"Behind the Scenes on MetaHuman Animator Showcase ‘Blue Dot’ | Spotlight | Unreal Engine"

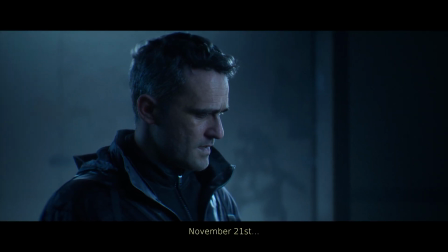2s
21 November
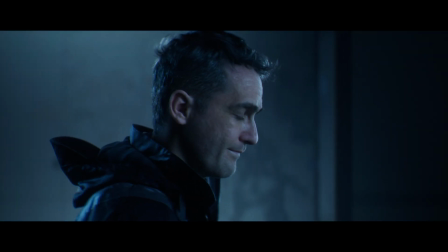4s
I was not expecting that my performance will be as natural as it is. I was blown away when I saw all the tiny details are there.
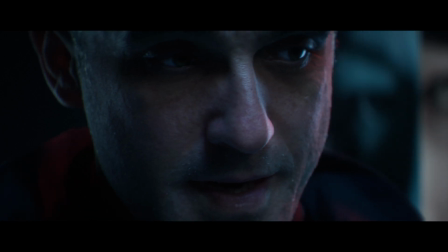18s Right there, next to me.
We had several agendas for the project. The main one was to illustrate the power of MetaHuman Animator as a next big step in our MetaHuman framework.
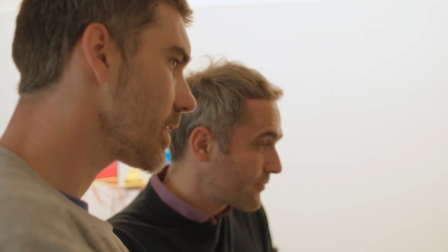31s
From artistic and creative perspective, we wanted to tackle several challenges.
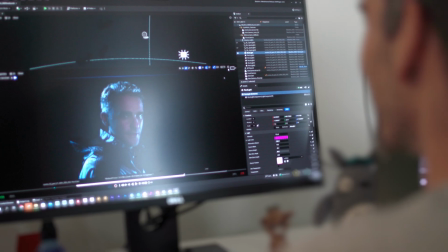35s
One of the biggest ones, we actually wanted to focus entirely on the character's face to team up with Ivan and Rasha,
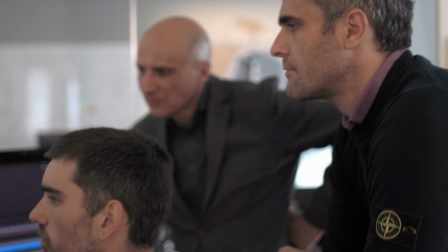43s
who are both experts in their own field, coming from kind of traditional film background.
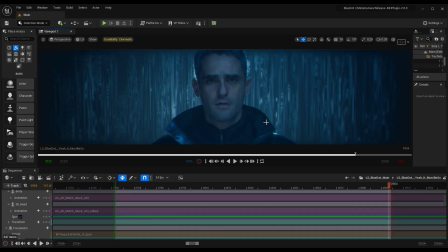47s
We wanted to avoid this famous uncanny valley. The close-up shot is really the base of the movie and the cinema.
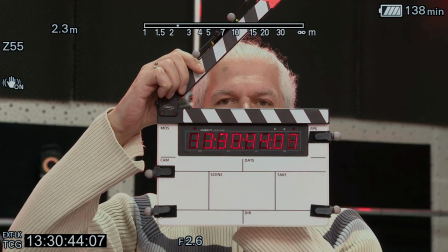55s
And that's really how viewers communicating and exchanging emotions with the character.
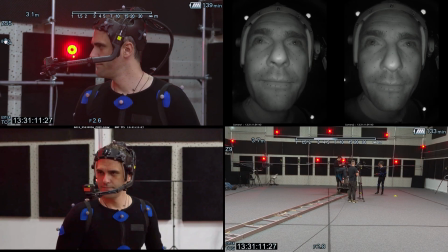62s
Everything shows up.
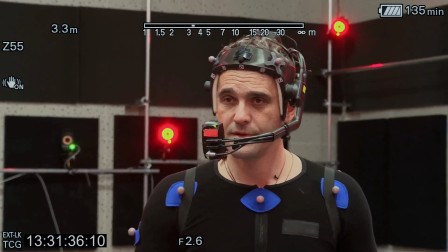63s
I was skeptical a little bit because most of the time the way the actors are behaving in video games is overreacted.
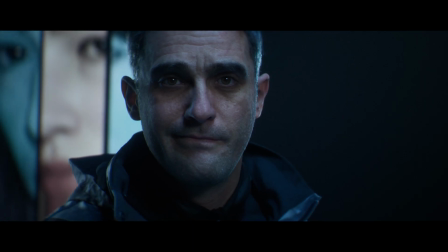72s
For me the close-up is the most delicate part of my art, expressing the inner self of the character.
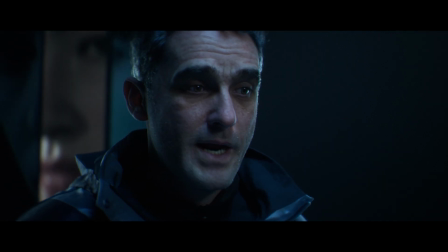82s I don't know.
Human face is tremendously complex.
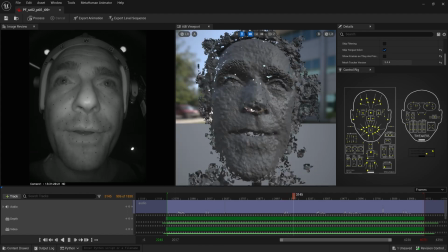92s
We needed a tool powerful enough to be able to analyze all of those informations,
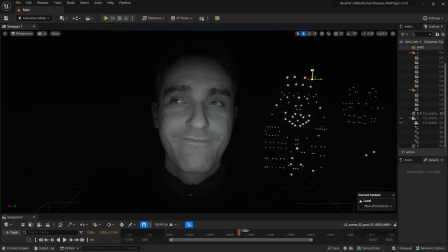100s
instead of trying manually to recreate each individual muscle movement on a human face.
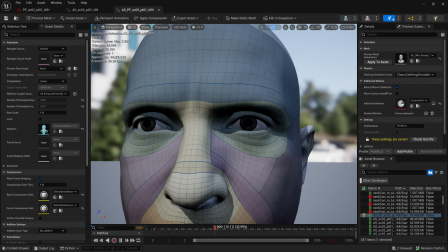106s
One of the most important aspects is obviously ice. That is what makes or breaks the whole impression.
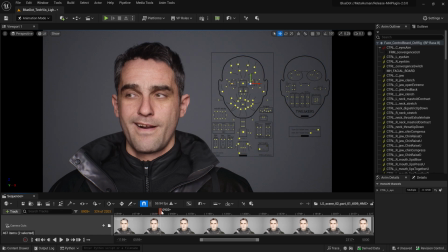111s
And so we put a lot of effort to actually design from that kind of artistic standpoint and allow the technology to do the rest. The gaze was a very important part of the process and I'm really proud of how this looks and I think that is probably maybe the most important part of this piece,
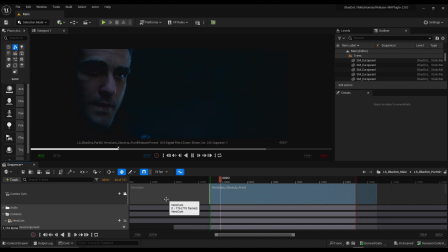128s
why it works and actually enables the viewer to kind of empathize and to connect with the character.
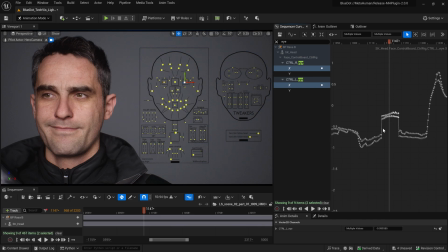134s
If you want to take it further, you can take it.
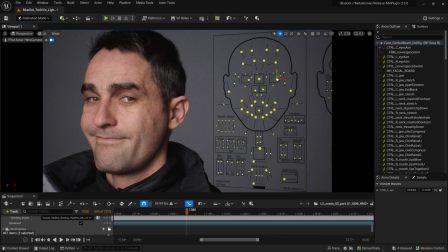136s
The curves are there on the control rig, you can alter it, do whatever you want or you can use it as is, get a very high fidelity out of the box. As a cinematographer, the experience differs, but in a good way. We were able to conceptualize the lighting physically with Ivan,
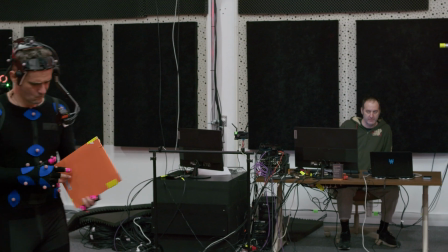153s
to prepare the scenes in Unreal and then pop in the performance and the camera inside and just on the set decide if we want to take another take.
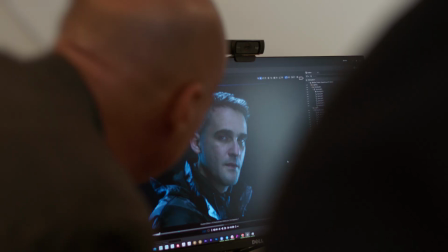162s
To see the results of the light on the actor,
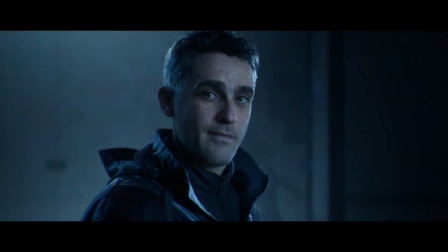165s
even when light was not present on set And to change the light later on,
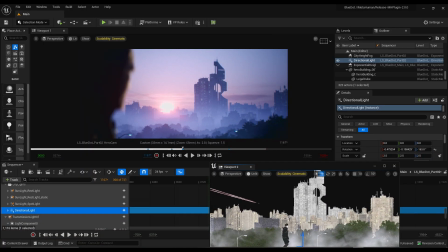171s
you want to work in this kind of environment. It felt natural and the workflow was really, really amazing.
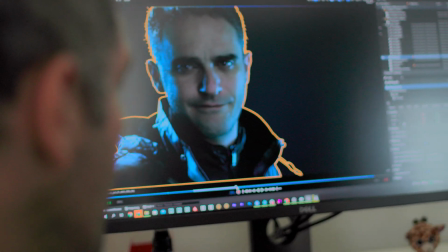181s
One of the main engines of acting is imagination. If you follow your inner emotions, your body will move spontaneously in front of the camera.
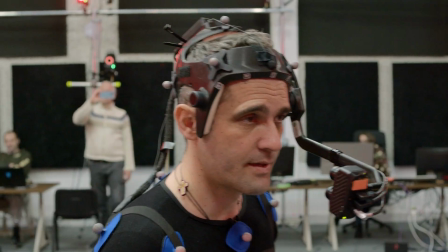193s
If you don't have inner world, actors are usually trying to think only about what their performance is looking like.
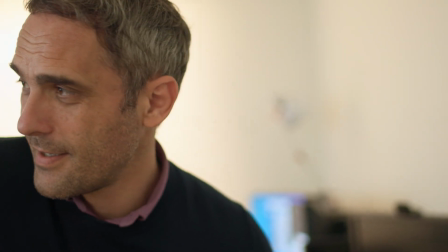200s
In this work, I was trying to explore just my inner world and the result is stunning.
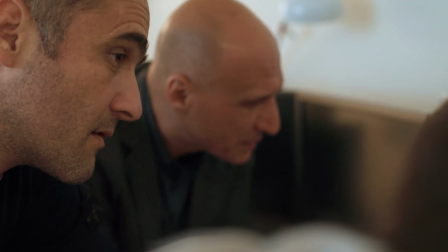207s
You cannot distinguish the quality of the output that was done
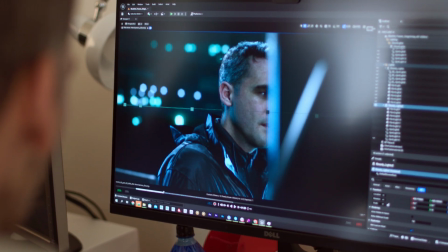212s
through this technology or shot on set with the real camera.
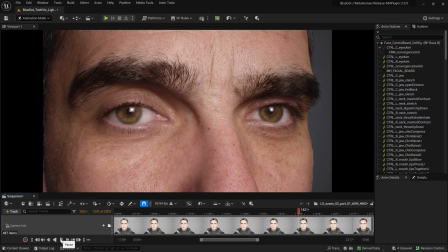216s
The camera work and the performance of the actor and everything that gets audience involved into the shot, it's there. Nothing's lost.